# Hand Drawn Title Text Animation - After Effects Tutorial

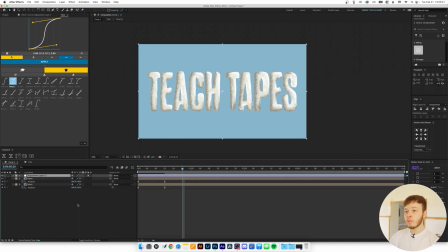4:05 One thing I like to do is add an adjustment layer and then add a turbulent displace.
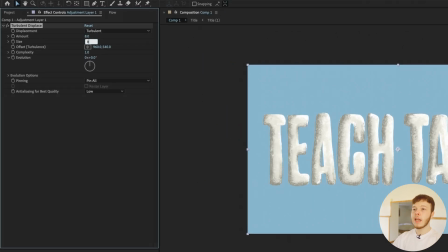4:10 And then if you go in here, I'm just going to set this to 8 and 8 just to get some sort of movement. And then I'm going to animate the evolution, or the random seed, I should say. So I'm just going to alt-click the cycle in the text box that comes up.
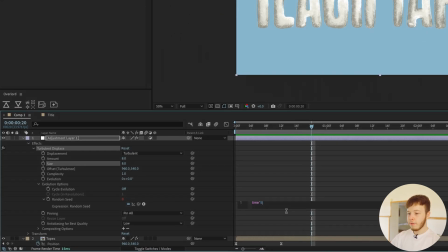4:22 I'm just going to type time times 5, and that should give us just a little bit more movement.
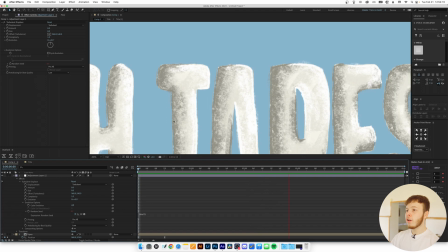4:29 As you can see, if I zoom in here, it's just some very slight movement to it, which just adds to the hand-drawn feel of it.
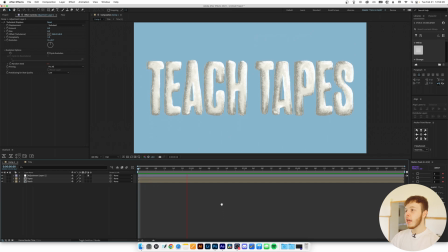4:35 Now that's one thing we can do. We can also go ahead and add some more texture to the individual layers.
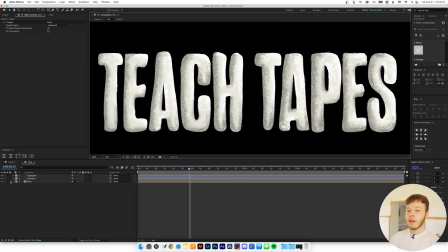4:40 So if you open up the text, and since we have it all in the same pre-comp, it'll apply to both sides.
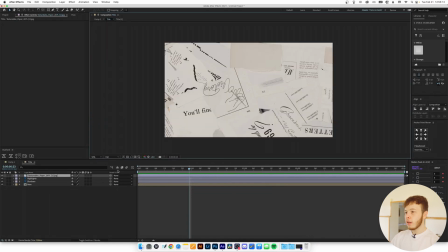4:47 And I'm just going to drag this in here, and now scale it down a little bit, right about here.
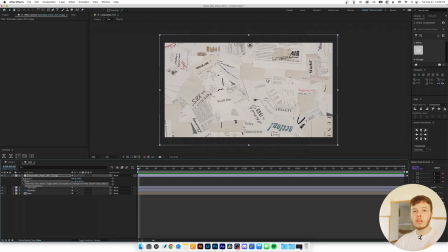4:53 And then I'm just going to animate the position, the scale, and the rotation. and then we're gonna cycle that. So I'm gonna go about 12 frames forward. I'm gonna scale it up a little bit, rotate a little bit, scale it up a little bit more, kind of reposition it. And the main thing here is you just wanna make sure that you keep it moving,
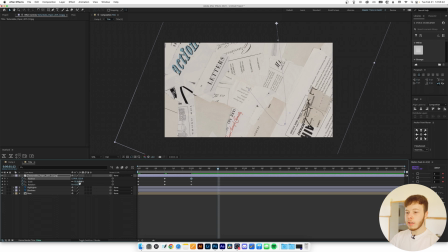5:11 get some different areas of the texture all lined up just to make it a bit more interesting and so it doesn't look like it's looping.
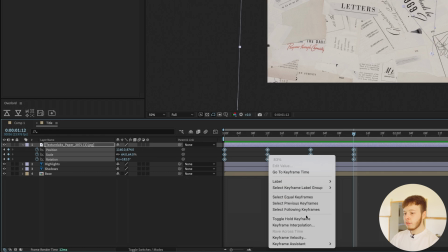5:19 So I'm gonna select our keyframes, right click and toggle hold.
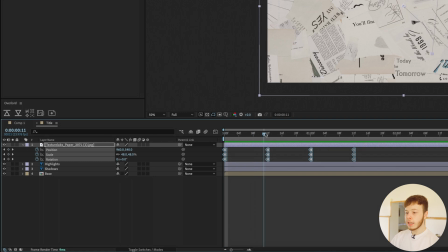5:22 Hold keyframes, basically keep the value until the next keyframe comes so you won't have any of the movement in between the keyframes. And now that we have that, we can go ahead and alt click on the stopwatch for each one.
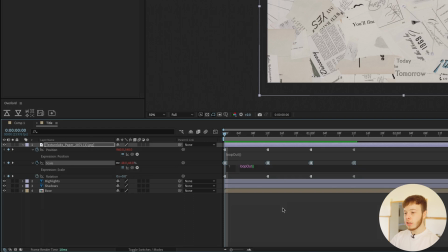5:33 And we're just gonna use a simple loop out expression, which is just gonna keep the animation looping all the way until the end.
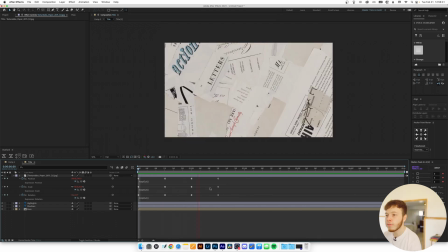5:41 So it just loops forever, so you don't have to manually keyframe the whole thing. We are gonna change the blending mode.
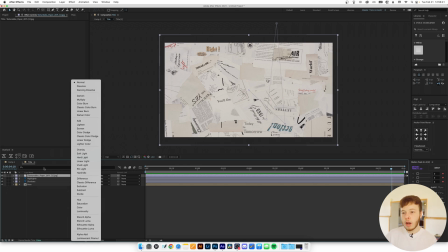5:47 And it's always a good idea to play around with this because we have different textures on top.
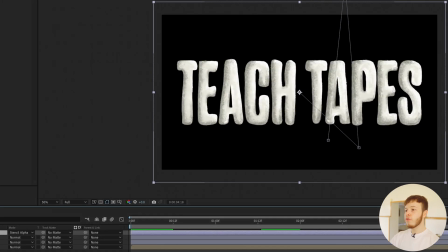5:51 So if you hold shift and then use the minus button, you can shift through different layer modes without having to click them individually.
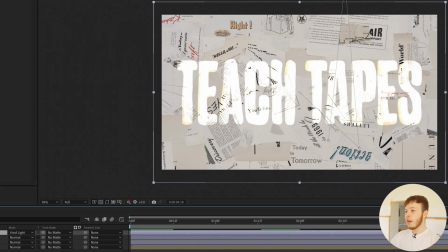6:00 And it just allows you to get a quicker preview. And now you can see our the texture does bleed out of the text.
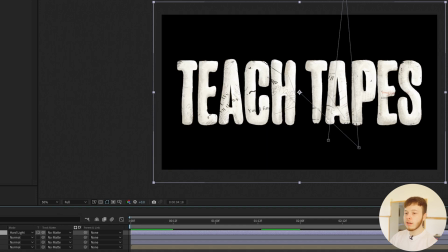6:07 So what we're gonna do is select this little thing here, which is basically just like a mat or like a masking layer. So you can see how it affects only the text.
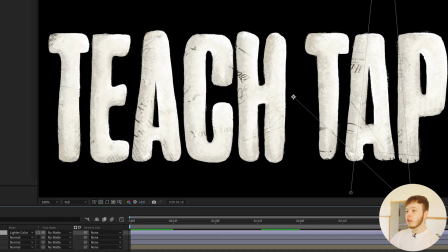6:16 And now we're just gonna go ahead and find one that looks good for our text or just based on what you like.
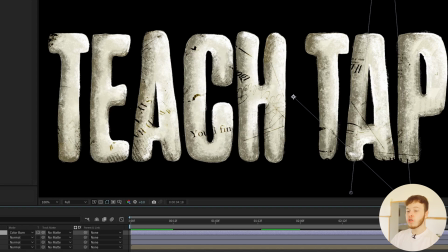6:23 And you can get some really interesting results like this one, which is super gritty, super grungy, and a bit dark as well.
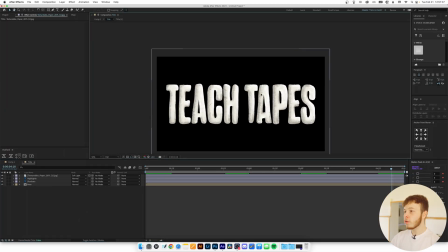6:29 I'm gonna use soft light just because we get some of that subtle detail in the shadow areas without too much in the highlight areas.
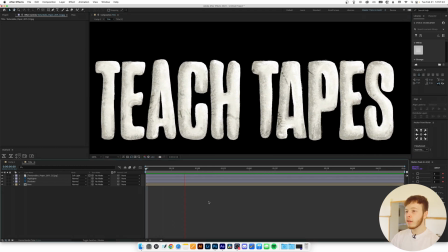6:35 And we just get a little bit of that text in there. So if you play this back, you can see just it's very subtle the way it animates.
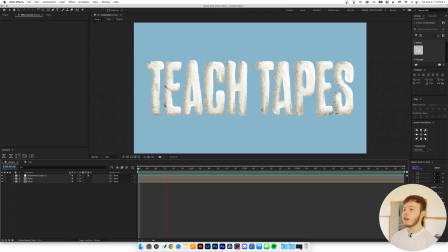6:42 And now that we have the texture applied to the text, we can go ahead and play it back and see kind of what it looks like. And it already has come so much more to life, but there's a couple more things I want to do to add a little bit more to the feel of the very textured and papery look that we get from this.
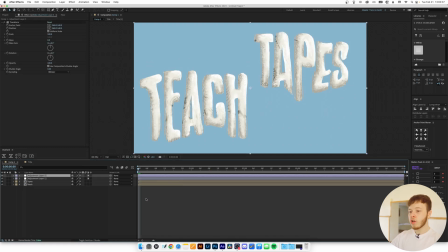6:56 And I'm gonna go ahead and add an adjustment layer with the transform, and then I'm gonna keyframe the position,
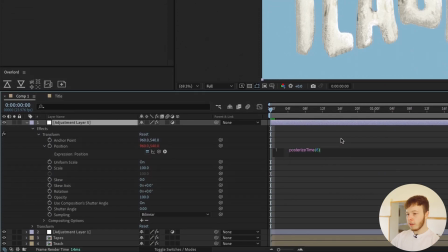7:01 and I'm just gonna add posterize first, and I'm gonna put in 6 for 6 frames per second. And then we're gonna add a wiggle, and just do 200, 2, just for some slight wiggle to the camera.
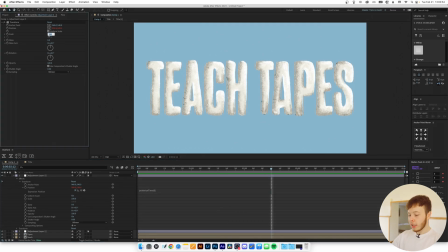7:12 And if you're working with a layer with a background, you wanna set this to 101 since the wiggle to compensate for the movement. Otherwise, you can just leave it blank, it won't matter much because we are working with a transparent background anyways. Next thing, to add a little bit more to that paperier texture feel, I'm gonna add an adjustment layer with a posterize time, and I'm just gonna set that to 12.
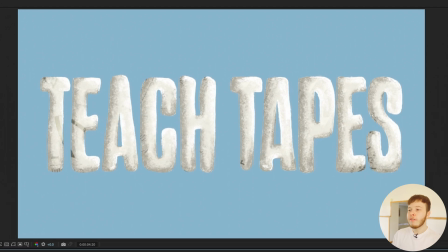7:32 Now, if you go ahead and play back, you can see that it feels more stuttery, partly because of the transform or the camera shake that we've added to it, but also the posterize time helps it give it a more hand animated feel, which is perfect for this kind of text. With that being said, that's pretty much all for this tutorial. I hope you enjoyed watching along, and I hope you learned some new techniques or at least gave you some interesting ideas of how you can use hand-drawn titles and animate them very easily. It's something I like to do, especially because it makes it more unique and just adds a bit more character to the project. But thank you for watching. I appreciate it. And I'll see you next week. Thank you.